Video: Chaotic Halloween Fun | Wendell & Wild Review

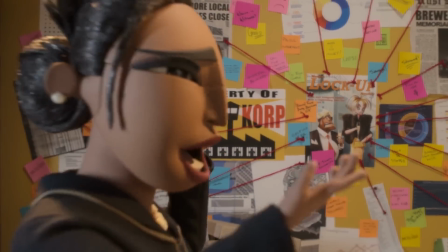[4:09]
Yes, the plot lines all connect to one another, and it all does make sense when you inspect it carefully,
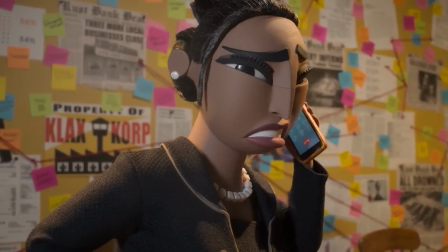[4:15]
but it doesn't change that it's all over the place and it feels disjointed as if it was crafted by a madman who doesn't know how to put his mind in order.
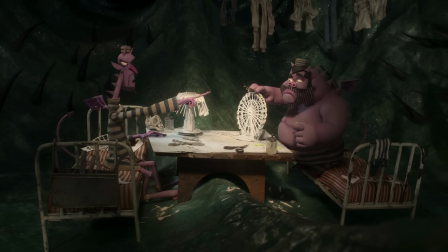[4:24] Guess we got what we deserve. We? You have not begun to get what you deserve.
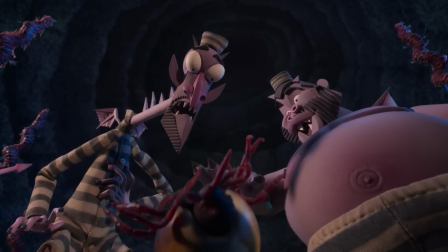[4:31]
Now, before anyone accuses me of being a cynical grump because of my comments,
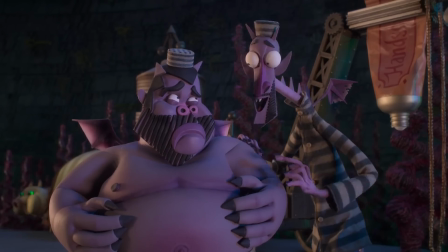[4:36]
keep in mind that throughout my criticism, never once did I say that I did not enjoy it.
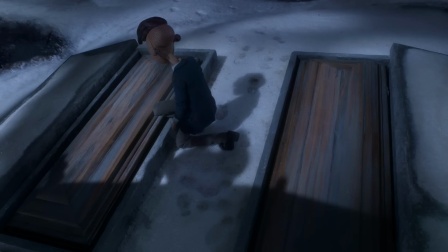[4:42]
The one thing that makes up for its problems in terms of the storytelling is
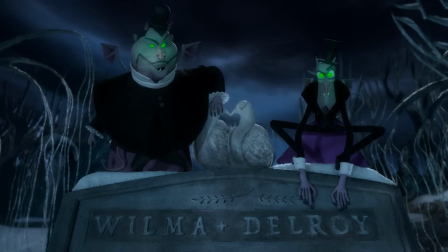[4:47]
that the execution makes all of this as enjoyable as it can be.
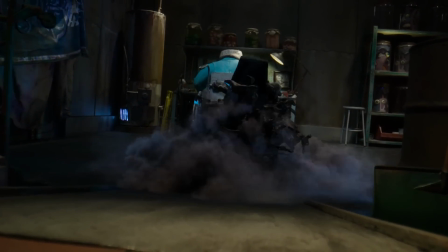[4:52]
This may be chaotic, but I had a lot of fun throughout my experience,
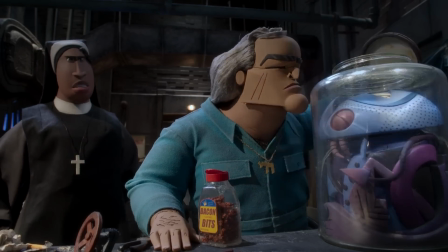[4:56]
as it always delivers these crazy ideas for the world building and character development that continuously keeps my attention,
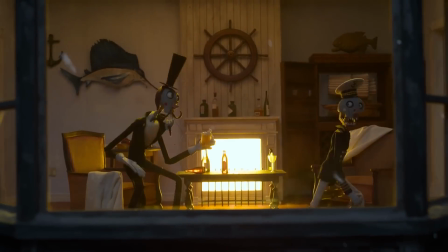[5:03]
and get engaged with the events to see how the demon's necromantic powers can infect the living around them,
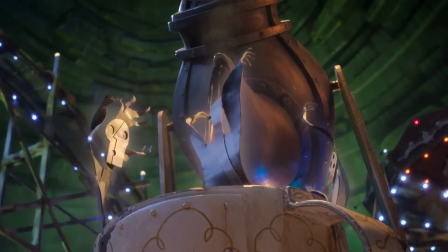[5:09]
on top of its unique concept of how life and death works, and what roles do demons have with your soul.
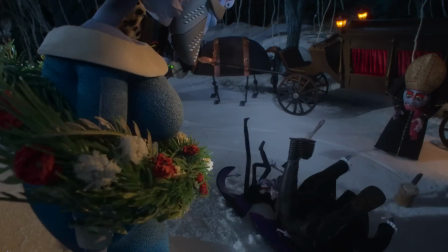[5:15]
Not to mention how the tone contains a great balance of Halloween-style macabre and humor to have this be all-around pleasant.
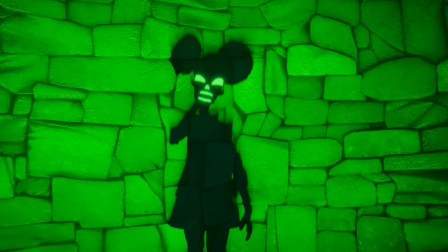[5:23]
You have the light horror side to emphasize the spooky supernatural theme of demons and the undead, but none of it is too scary to make the viewing frightening.
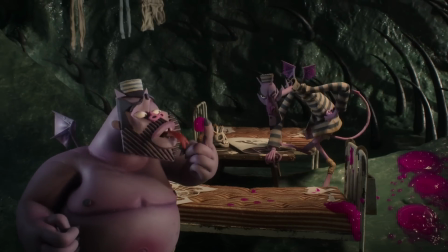[5:32]
And there's also the comedy that is mostly controlled by Key and Peele's legendary dynamic,
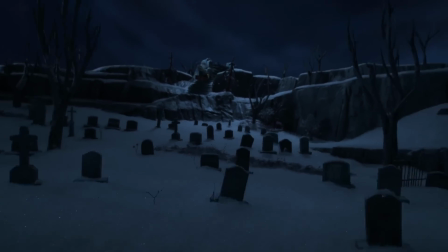[5:37]
resulting in a great combination where it's not afraid to get freaky to give that element of surprise,
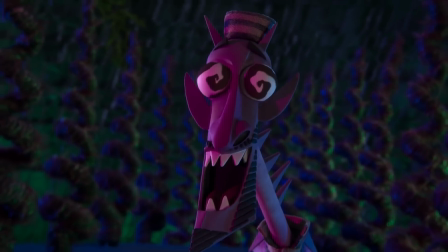[5:43]
but this is all for fun for the sake of giving its viewers a smile throughout.
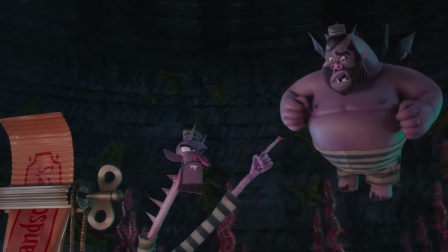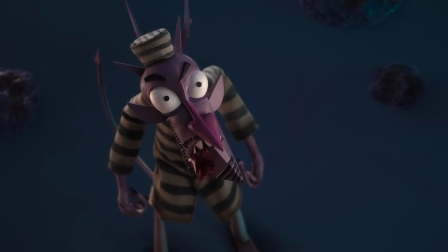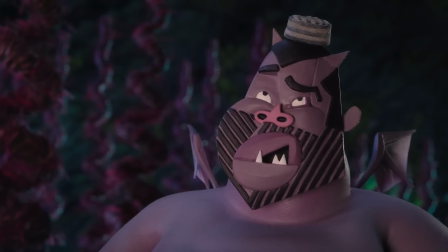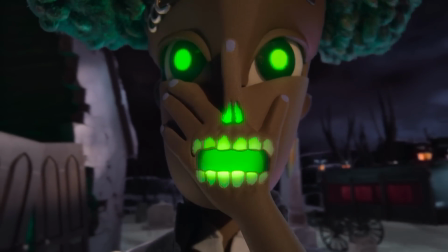[6:04]
Much like Cat's new demon-like abilities, the story can get chaotic to the point of being all over the place,
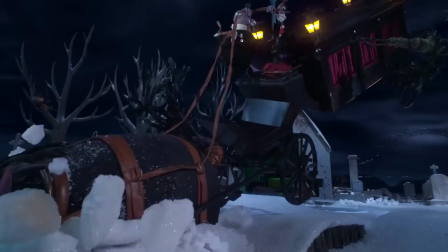[6:11]
but I can't deny that it was a crazy ride and I enjoyed every minute of it.
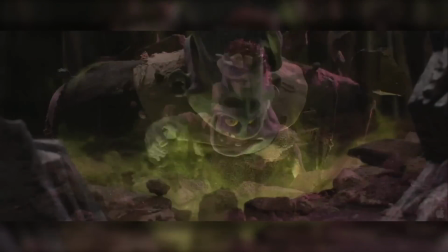[6:20]
The Animation Stop Motion has often been the home of some uniquely strange designs,
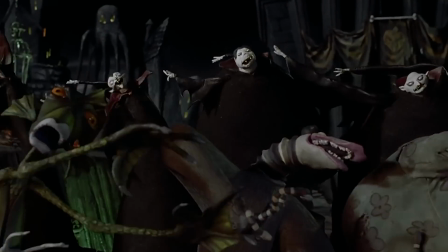[6:26]
the kind that have their own unusual charm where we see them as living dolls coming to life.
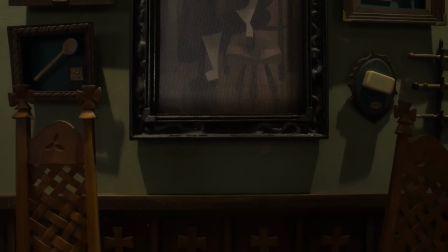[6:32]
In the case of Wendell & Wilde, however, the designs really push the weirdness to the next level with how it fully embraces the abstract style.
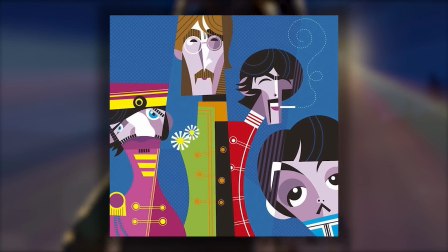[6:41]
This is because the team hired Argentinian illustrator and caricaturist Pablo Lobato to be the feature's lead designer,
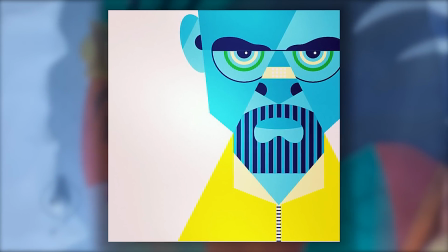[6:48]
as his signature use of shapes, lines, and patterns surprisingly translate well with this kind of 3D environment.
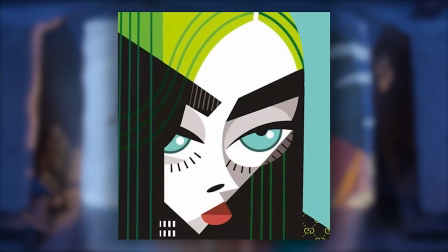[6:56]
Usually, his artwork is meant to be completely flat images, but now with the added dimension used for stop motion,
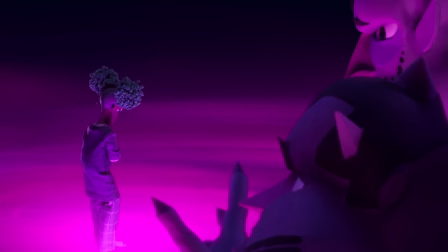[7:03]
it delivers a unique look to the picture that can easily make it stand out among the crowd,
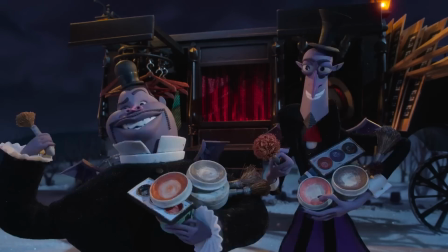[7:09]
but still work in the context of the film with how unnatural things can get.
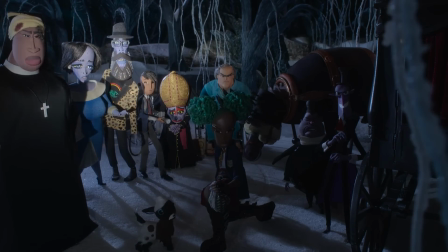[7:14]
Kind of like the characters look like how the situation can be, if you get what I mean.
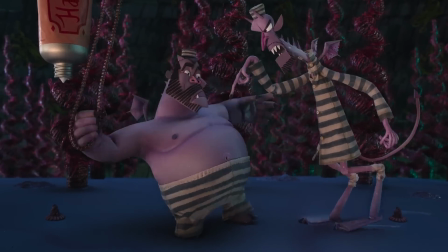[7:19]
I also like how the caricature element is still there with how Wendell and Wilde is just cartoon demon versions of Key and Peele.
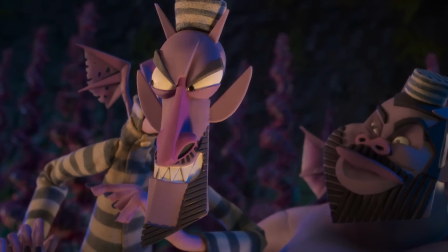[7:27]
They're massively stylized, but you can still tell that it's them.
You still got 800 tasks to complete.
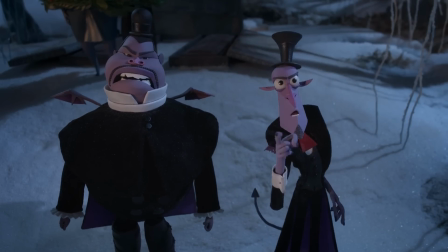[7:33] That is right. So, as your masters, we order you to turn around, and, uh...
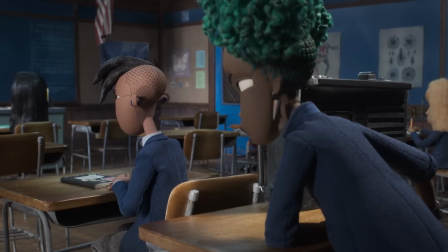[7:40]
Also, an interesting thing to point out with the designs is that it's so abstract that it's able to get away with keeping the lines on their faces.
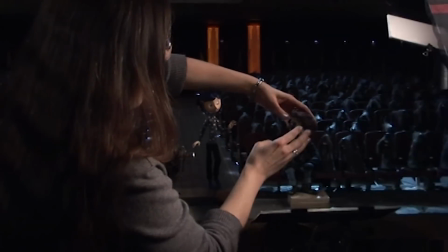[7:49]
Normally, they had to be edited out so that you don't see the separation between the interchangeable mouths and expressions.
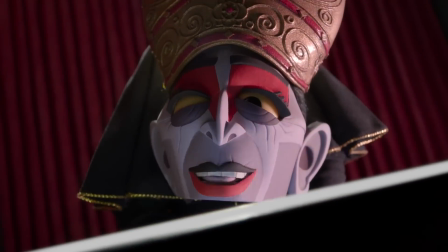[7:55]
In this case, however, the style is so disconnected from realism and often uses lines and
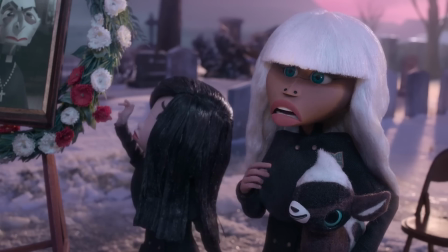[8:02]
sharp corners to create the characters that it actually doesn't look out of place on them.
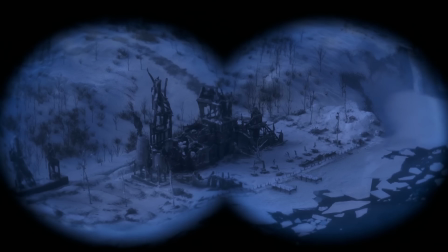[8:07]
When it comes to the backgrounds though, that helps set the mood to show the dilapidated state of Rust Bank,
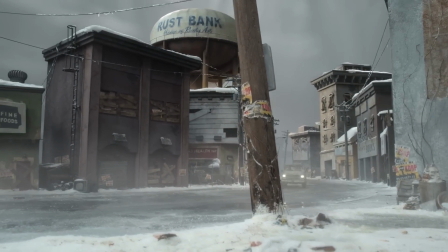[8:13]
as if the whole town was ruined as much as Cat's life after the accident with muted and mostly gray colors,
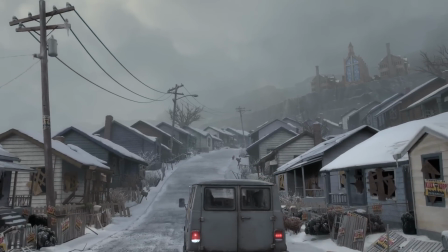[8:19]
along with mostly abandoned architecture filling the scene to show its near hopeless state.
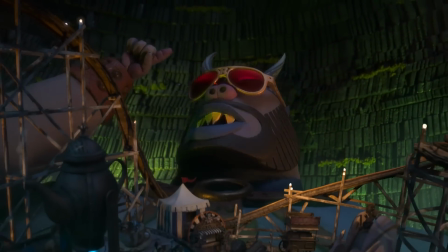[8:25]
But it doesn't avoid building some crazy places to stand out more like Belzer's fairground that's on his stomach.
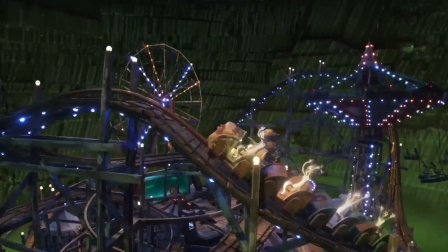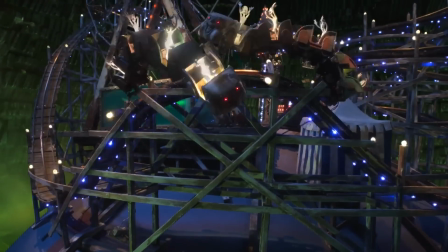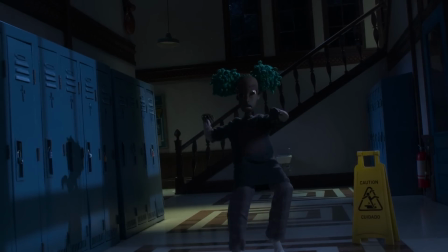[8:43]
As for the character animation, which goes in a different route than the designs, the way they move still remains anatomically correct,
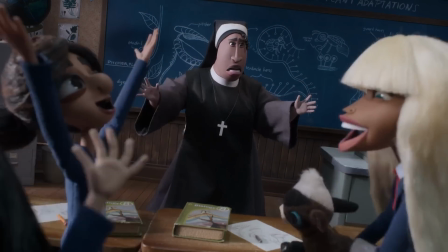[8:51]
but it's true that they are a bit more expressive than normal in order to really show how they come to life.
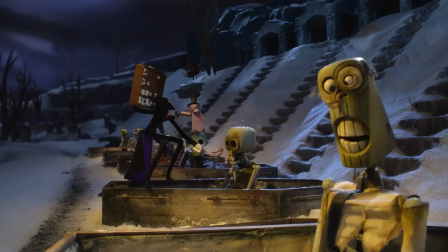[8:58]
Oh, speaking of which, there's also some very playful moments for the animators too where they get to be creative with the zombie characters and the demons.
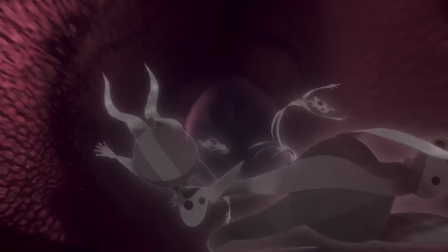[9:07]
When it's time for the movie to get spooky, the team delivers with some impressive effects and make the most with what these characters can do.
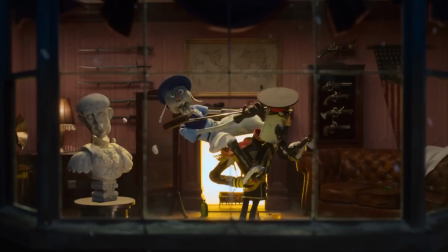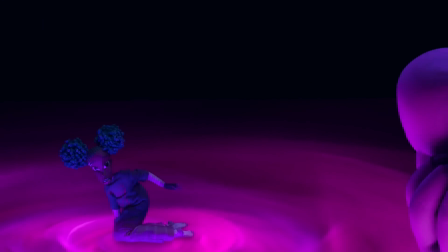[9:30]
But what could be the visual highlights of the feature is when we step out of reality and get into the dreams and flashbacks,
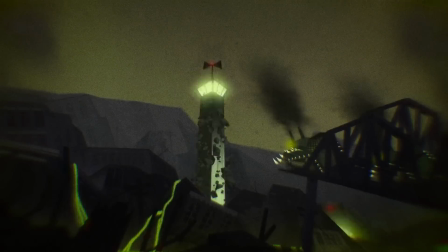[9:38]
where they break their own rules to go even more surreal than before and go into different styles to show the events of the past and the future,
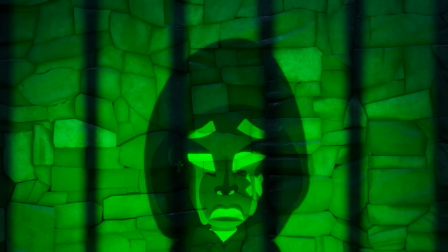[9:47]
like some 2D scenes and moments where they emulate shadow puppetry.
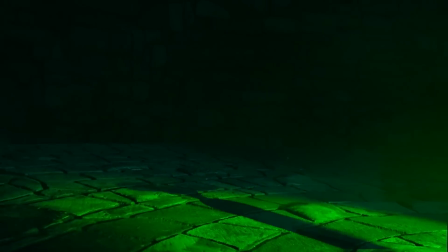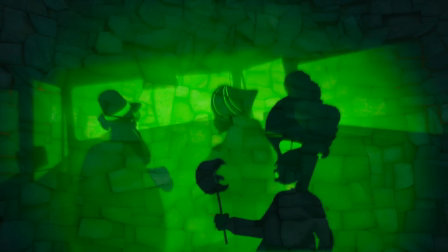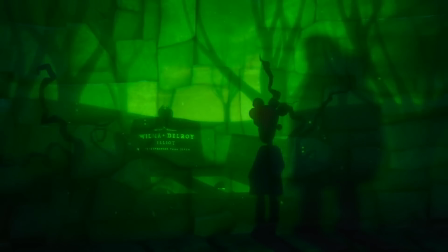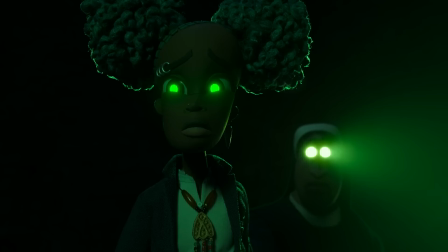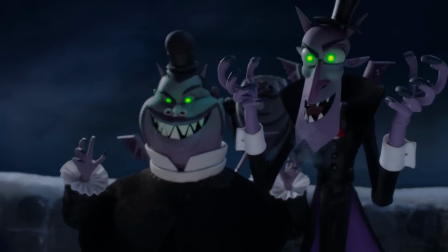[10:11]
At least in terms of the mainstream ones, this is one of the weirdest looking animated films out there.
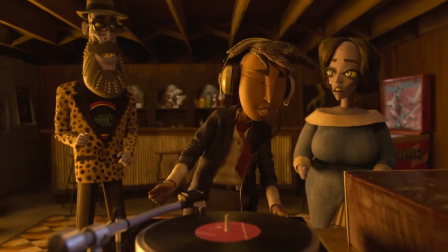[10:18]
However, I say that as a compliment, because weird is what makes the animation here twistedly beautiful.
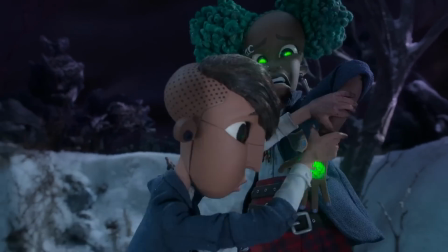[10:28]
The characters. With all the different narratives happening at once, this is one of those movies that has a lot of characters among the cast.
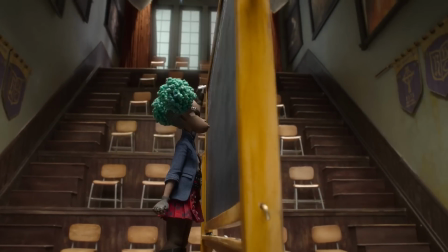[10:37]
By the way, just a heads up that there's going to be a lot to talk about here, so this part of the review will be longer than usual.
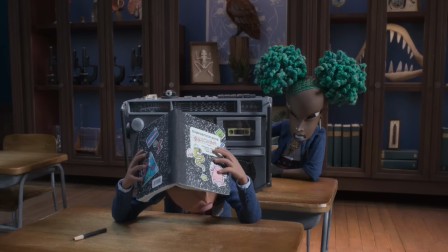[10:46]
Like I said, it does try to make each of them as developed as they can be or help contribute to the story,
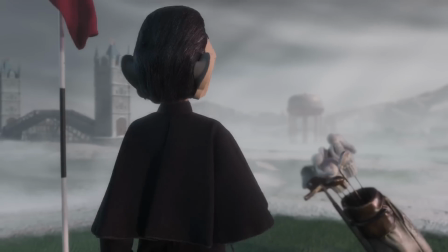[10:52]
but it shows that some of them had to cut corners in order to fit in themselves in the film and ultimately feel a little generic and sometimes forgettable.
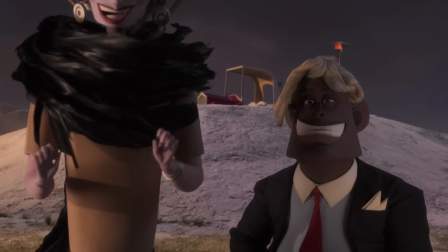[11:01]
Then again, I will give it credit that regardless of the role,
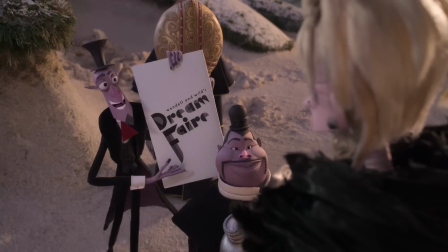[11:05]
the film does have great overall voice actors that provide some performances that
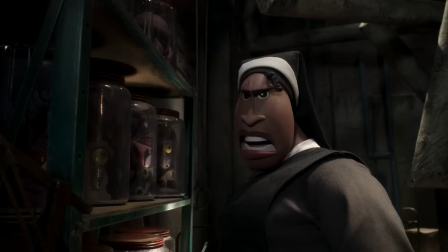[11:10]
really help strengthen some characters to make them more fun and easier to connect with.
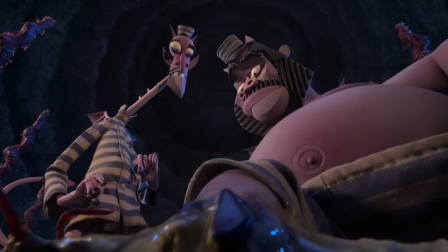[11:16]
Of course, the more recognizable names like Keegan-Michael Key, Jordan Peele, Angela Bassett, and James Hahn show off their acting skills very well here,
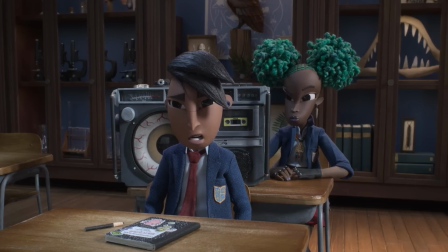[11:25]
but there's also Lyric Ross as Kat and Sam Zalea as Raoul who did a great job too,
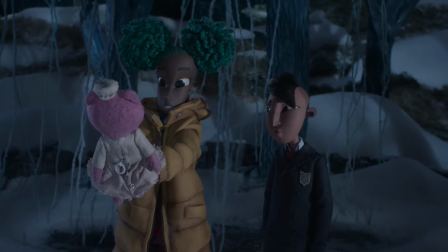[11:31]
especially with the challenging tasks to get into their emotional side and make what they say sound personal.
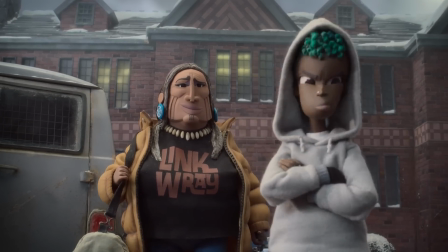[11:37] What sort of girls go here? Prize poodles. Oh, best in show.
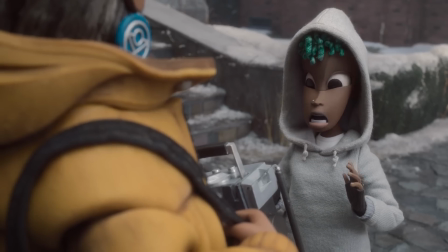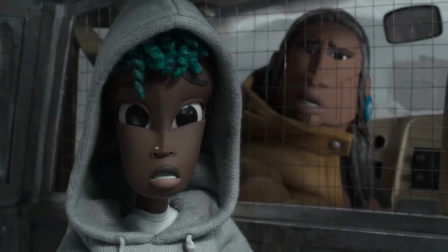[11:49]
Let's start off with the hell made in herself, Kat, whom I could say is the best character of the picture.
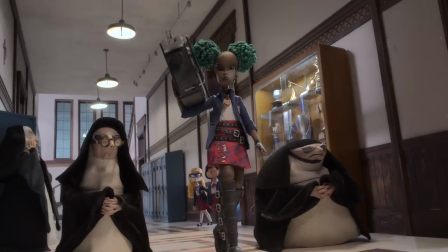[11:56]
While she may first seem like the typical rebellious girl who doesn't follow the rules,
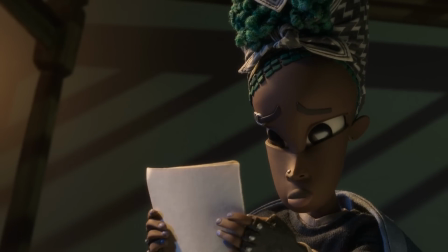[12:01]
she's actually a tragic figure whom her biggest enemy is not the demons or greedy people, but her past.